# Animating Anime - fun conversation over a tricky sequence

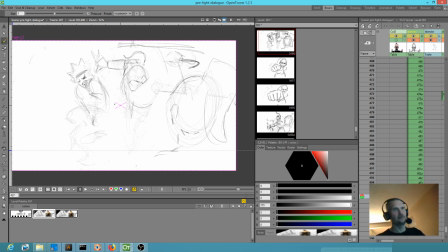3933s
Okay, this guy literally, wah, he's falling down, right? So
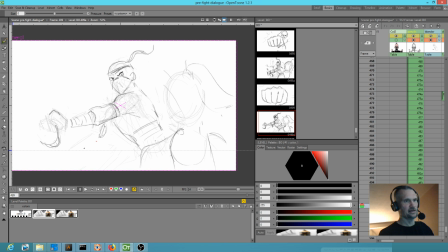3949s
so if he landed, he'd be down here. Bam. You can't really see him because the other guy's arm is in the way, which is fine.
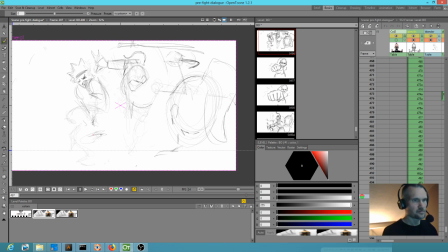Boom. So these arms would still be tucked down here because he's
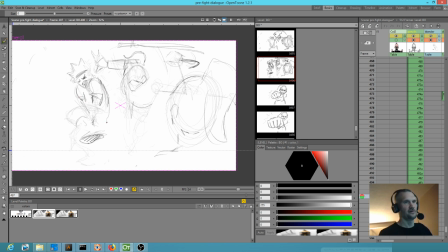3983s
still supporting himself from having been chunked in the nuds. Nuds, nads, whatever you want to call them. It hurts when they get wonked. That's for sure.
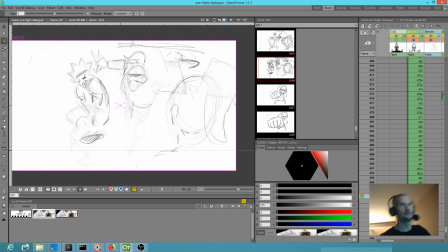Okay, I'm not even going to deal with the expression in his eyes because it's
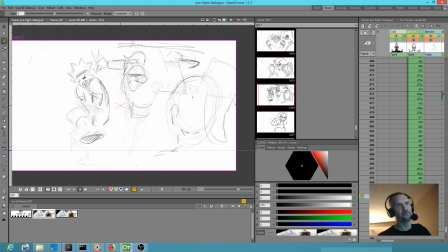4016s
too small, and I don't actually even want to take the time to zoom in. I just want to get the feel of the motion. Okay. Boom, boom, boom. Okay, so that's her. So I think this leg would be out.
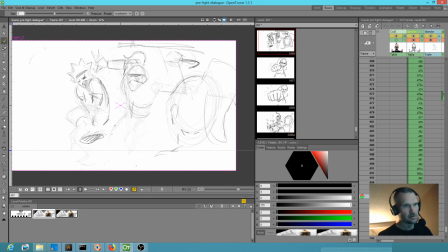So again, we're sort of going for the Jack Kirby thing where, you know, the back of his leg would be foreshortened, kind of like that.
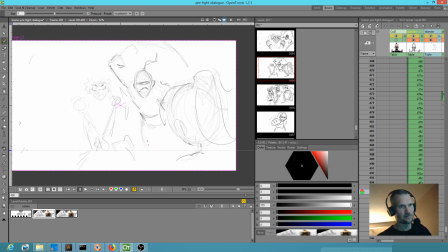I think I'm starting to,
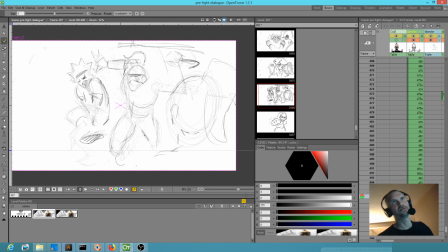4068s
actually I'm kind of mentally starting to check out a little bit, so I think I'll go ahead and wrap it up here for tonight. But, I mean, this pose here, I think that's pretty cool. I think I got it, something there.
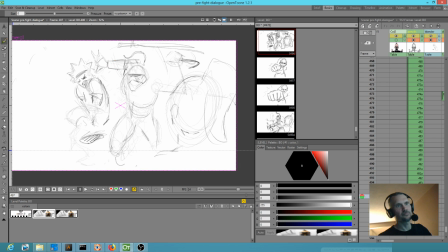4087s
This arm, don't really like it. But of course we have to convey that this hit took place. So I think with that I'm going to call it a night. I'm going to check out.